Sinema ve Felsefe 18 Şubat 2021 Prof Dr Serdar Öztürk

Yoksa Asya'nın tarafında mı? Dolayısıyla bizi de çatallandırıyor, büküyor. Bakın, yani bizi düşüncenin, bizim düşüncemize müdahale ediyor. Sinema bizim düşüncemize müdahale ediyor. Normal düşüncemize müdahale ediyor. Şimdi bunu klasik bir Hollywood filmi yapsaydı ne yapardı? Klasik bir Hollywood film. Netflix işte. Yani burada reklam yapmış gibi oluyor ama bunu olumsuz anlamda yapıyor. Netflix imajları ne yapıyor? Ve bellidir. Yani birçok kalıplar bellidir. Ne olacağı bellidir. Aşağı yukarı tahmin edersiniz. Ama bu film ne yapıyor? Bu film bunu bu şekilde yapmıyor. Bakın klasik film değil. Bu anlamda klasik film değil aslında. Çok ilginç. Melez bir film. Ve burada Atıf Yılmaz daha enteresan bir şey yapıyor. Cemşit'e yöneldiğinde Asya içe bölünmeye devam ediyor. Yani bir tarafta romantik aşk, İlyas'ın tarafı, diğer tarafta kimin tarafı? Cemşit'in tarafı. Evet sevgi emektir diyor seçimini yapıyor, ilerliyor. Ama acaba romantik aşkını yok mu ediyor? İlk bakışta aşkını yok mu ediyor? Hayır, yok etmiyor. Nereden anlıyorsunuz? Bir, iç sesi devam ediyor. İki, fotoğraf kareleri var. Filmin son sahnesini hatırlarsanız. Göstereyim mi? Bir göstereyim. Hatırlamak için. Yani bakın burası önemli.
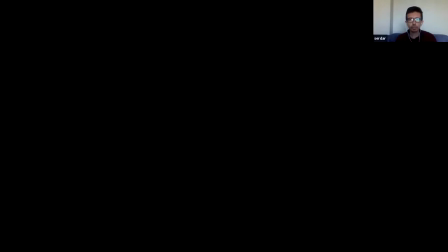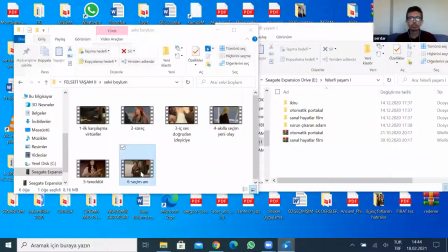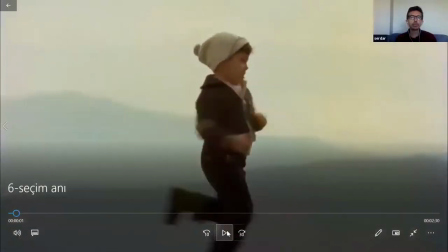Görüyor musunuz arkadaşlar?
Evet hocam şu anda görüyoruz. Görüyoruz hocam.
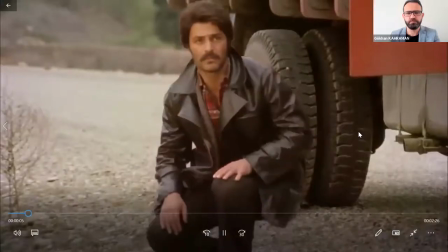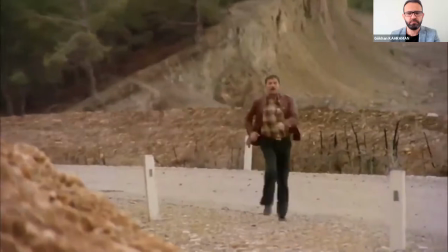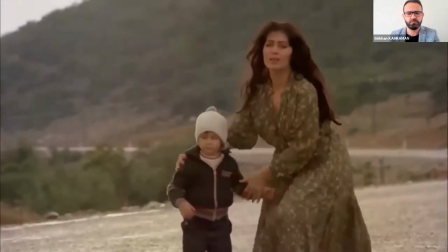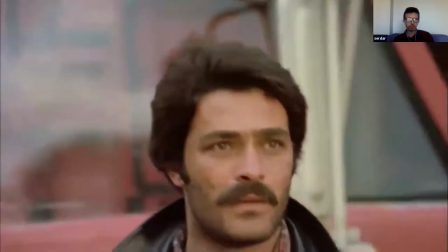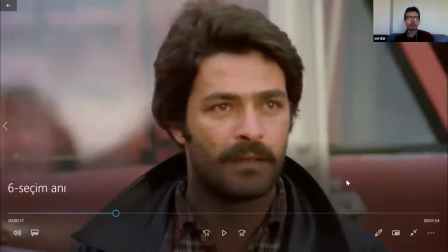Tabii burada söylemeyi unuttuğum başka bir şey var. Bakın burada müzik de devreye giriyor.
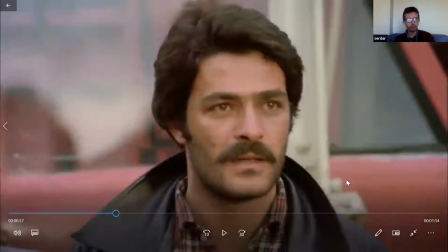Bakın sinema aynı anda birçok şeyi yapıyor. Bir, görüntü. Ama bu görüntüyü böyle kamerayı sabit bir şekilde koyup yapmıyor. Burada montaj devreye giriyor. Bu montaj dediğimiz şey, sinemanın en temel özelliklerinden birisi.
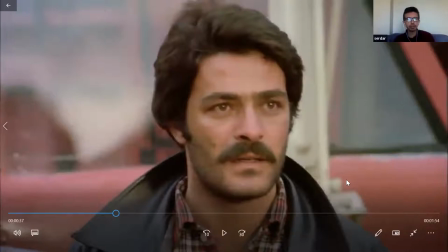Montaj dediğimiz şey bize ne yapıyor? Bize iki dünyayı bir araya getiriyor. Montaj devreye giriyor, müzik devreye giriyor. Cavit Berkay müziği devreye giriyor. Ve burada yoğunlaştırıyor.
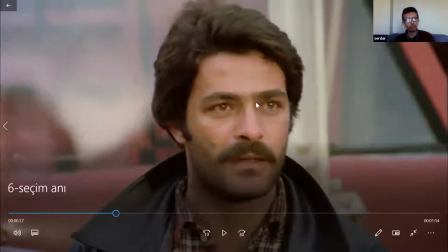Yani duyguyu yoğunlaştırıyor. Zaten yüze baktığınızda şuradaki yüzler yani bu yüzlerin kendisi duygulanımı ele veriyor zaten.
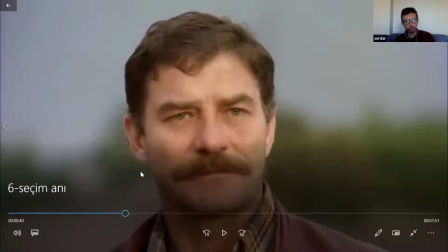Ve üçüncü yüzü görüyorsunuz ve kederli bir yüz. Gördüğünüz gibi yüzler değişik. Heyecanlı yüzler var ve kederli yüzler var. Montaj bir anda çocuk ve dört karakter arasında birkaç saniyede gidiş gelişleri yapıyor.
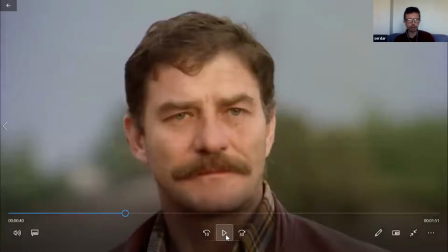Bu arada dış müzik de görülüyor. Yani bunu başka hiçbir sanat ve felsefe kitabı yapamaz.
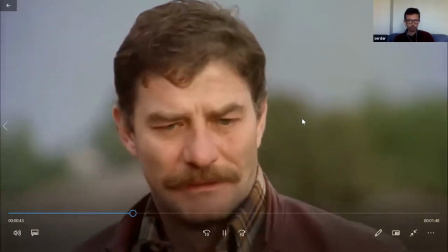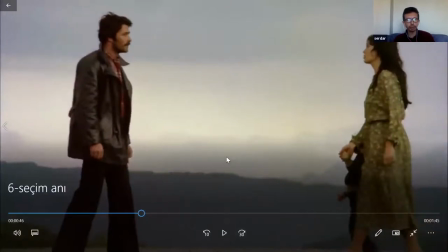Ufuk çizgisinde bir araya geçme, kasvetli bir gökyüzü. Çünkü o kadar da mutlu bir an değil.
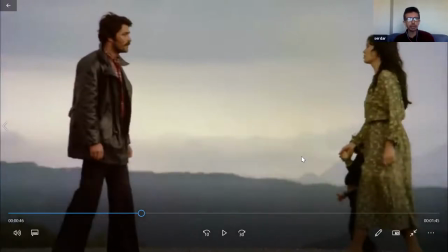Çünkü içinde acı da var, ızdırap da var.